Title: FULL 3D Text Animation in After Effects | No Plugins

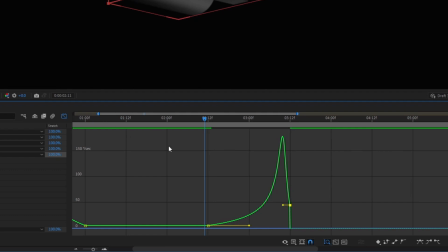734s
Also, this handle over here, I'm gonna try and match it to the speed at the beginning, which is around 300 unit of speed like that,
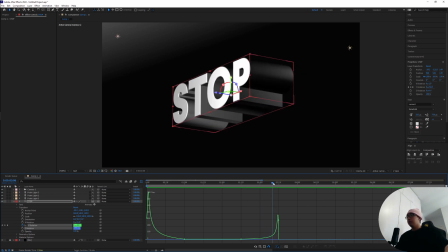744s
so that we get a smooth acceleration of that rotation action. So if I go over here to the final frame of the transformation and press N like that,
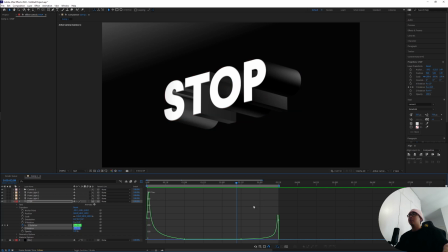753s
if you watch back of this sequence over here, it's gonna look like, there we go. That's actually smooth. It's gonna look like the two sides are the same.
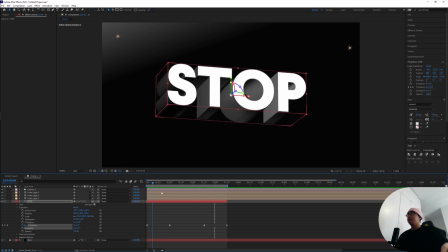763s
And that's the beauty of it. You can take advantage of how the human eye perceives speed.
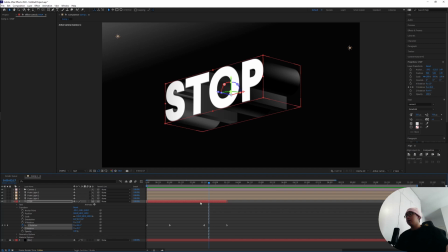768s
And now what we're gonna do is duplicate this 3D text layer over here, drag it out to wherever the last layer ends. And over here, I'm gonna type in the next word of our sequence, which is stop making.
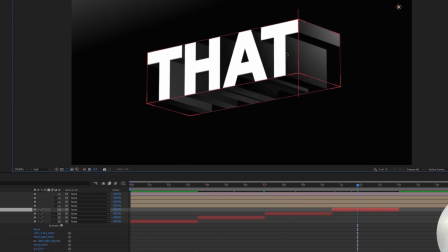784s
Do the same for the other words as well.
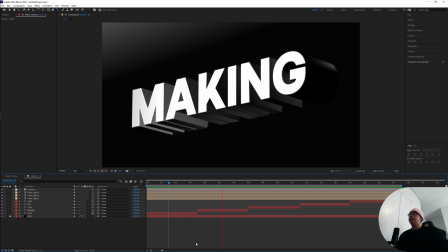787s
So now once we play it back, as you can see, it's an actual hard cut between the words of the sequence,
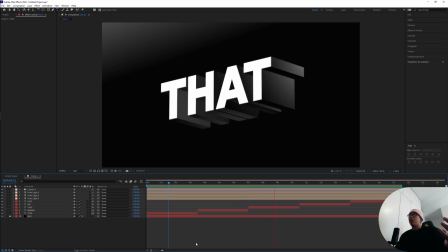794s
but it looks like the text is making a quick transformation from one word to another.
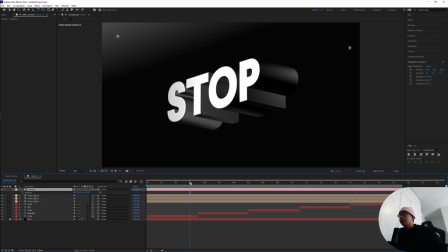799s
There can be some hiccups inside of these sequences over here,
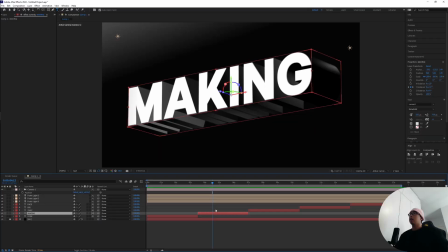803s
going from the word stop to the word making, which is an exceptionally longer word in the sequence.
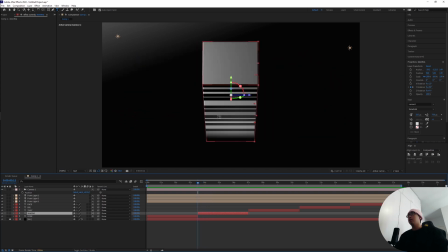810s
This part over here where the sort of the details of the word making pokes out
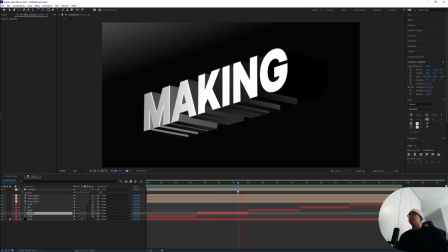815s
can be a little bit off-putting to this illusion that we're trying to achieve.
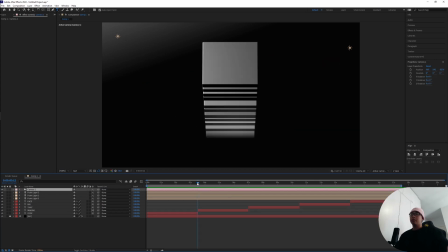820s
So that's something that we can use the camera to sort of rectify the problem a little bit.
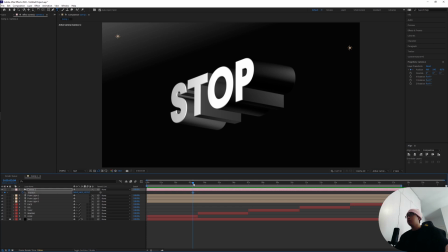826s
I'm gonna head over to the camera, hit P, keyframe the position, and when it has finished transforming into this longer word,
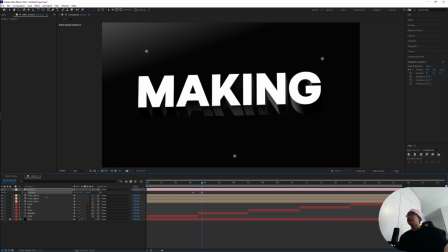835s
I'm gonna drag the camera back into the space so that it looks like the word
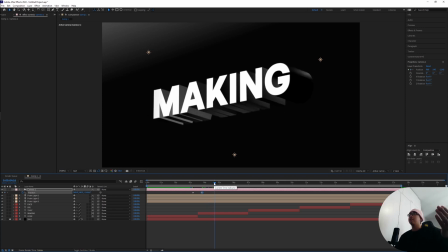840s
making is occupying the same amount of real estate as a word stop, so that our eyes are making a smoother transition between the two words. Highlight these two keyframes over here, hit F9.
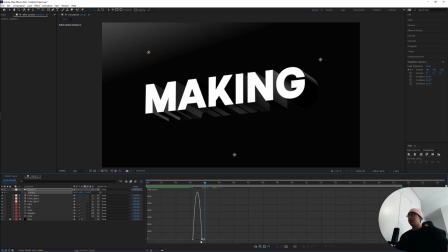855s
And inside of this graph editor, I'm gonna make sure they go as smoothly as possible.
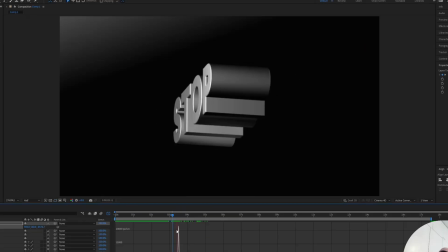860s
Maybe a sharper speed curve going between the two, like that.
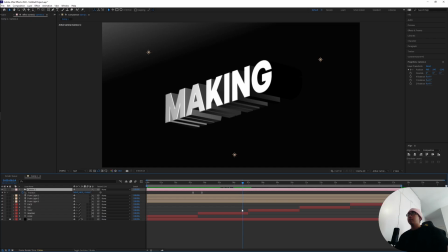865s
And now at the end of the transformation from the word making to the word that,
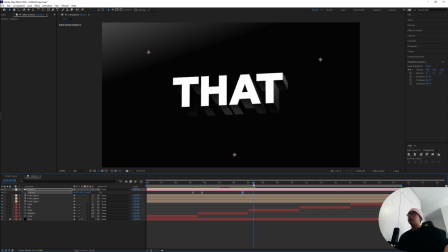870s
I'm gonna hit the keyframe on the position and return the original position of the camera. So I'm gonna highlight this keyframe at the beginning over here, hit Ctrl-C, and over here after the word that has finished dissolving over here, Ctrl-V to paste that original position of the camera back in.
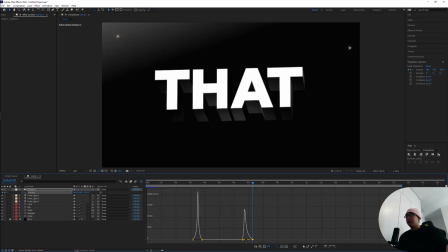890s
jump into the graph editor, make sure everything is going smoothly like that.
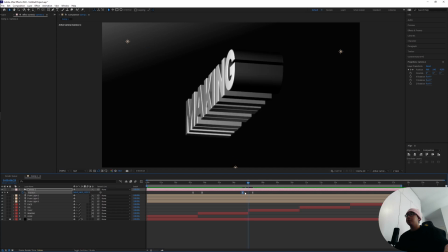897s
Right now I think the camera is coming in way too soon, so I'm gonna drag this keyframe in a little bit. Yeah, this one is also maybe the camera is making a way too early move over here,
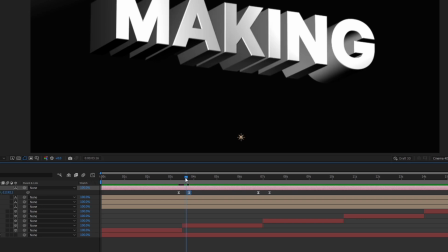909s
and drag the second position in like that.
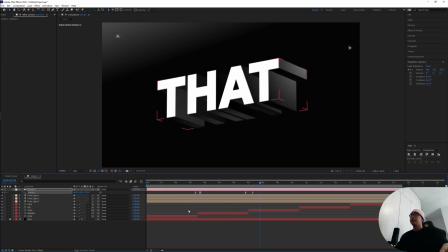914s
So, you know, we're trying to make sure that during that transformation our eyes are still perceiving the words in the same weight as each other.
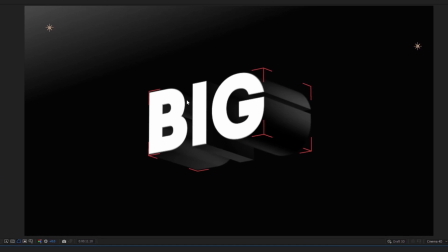924s
I love how all the details of the word big over here is reflecting in the light.
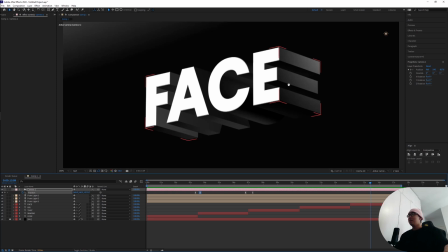928s
But the E, I think the E over here pretty much takes a cake.
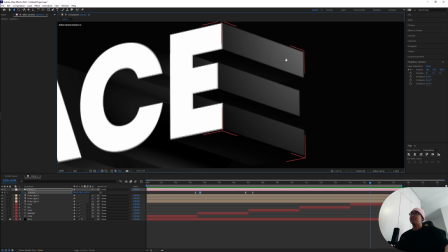932s
You know, if you want to do like a geometric design, this is like the holy grail.
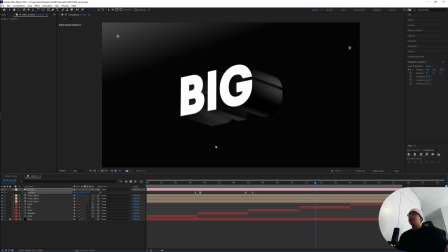938s
And yeah, you know, if there's any final touches,
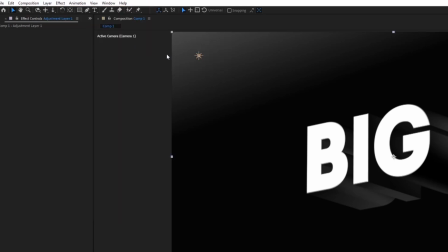941s
I would go for a new adjustment layer and a bit of like a noir classic grain.
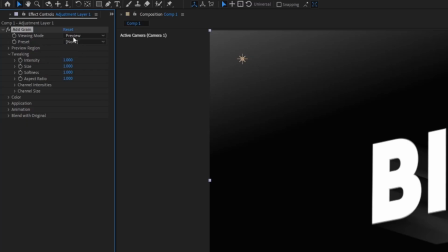949s
So I'm going to type in add grain, viewing mode, go from preview to final output.
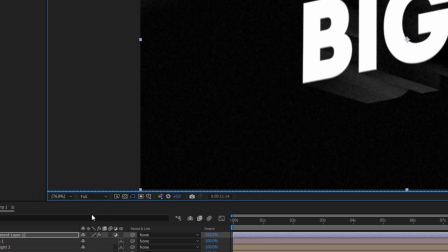957s
I'm gonna switch the preview to 4 over here so we can get a little bit more details on that.
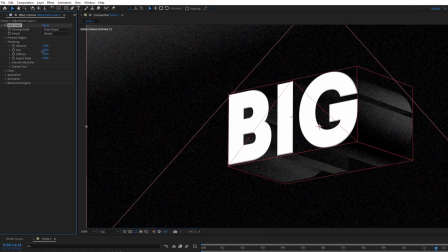963s
Drag the intensity to 1.5 and drag the size down to get that sort of you know,
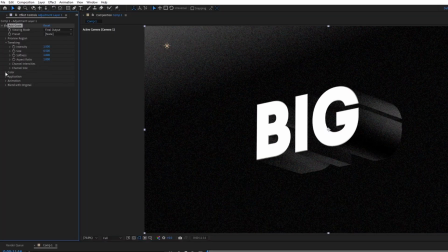972s
glitchy classic noir scene. To make sure this one is fully black and white, I'm gonna go to the color option over here and go full monochromatic.
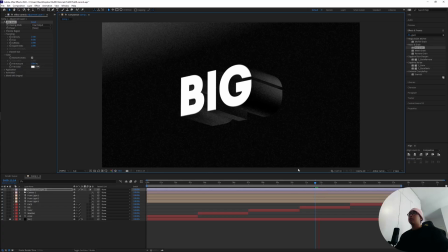980s
Very nice.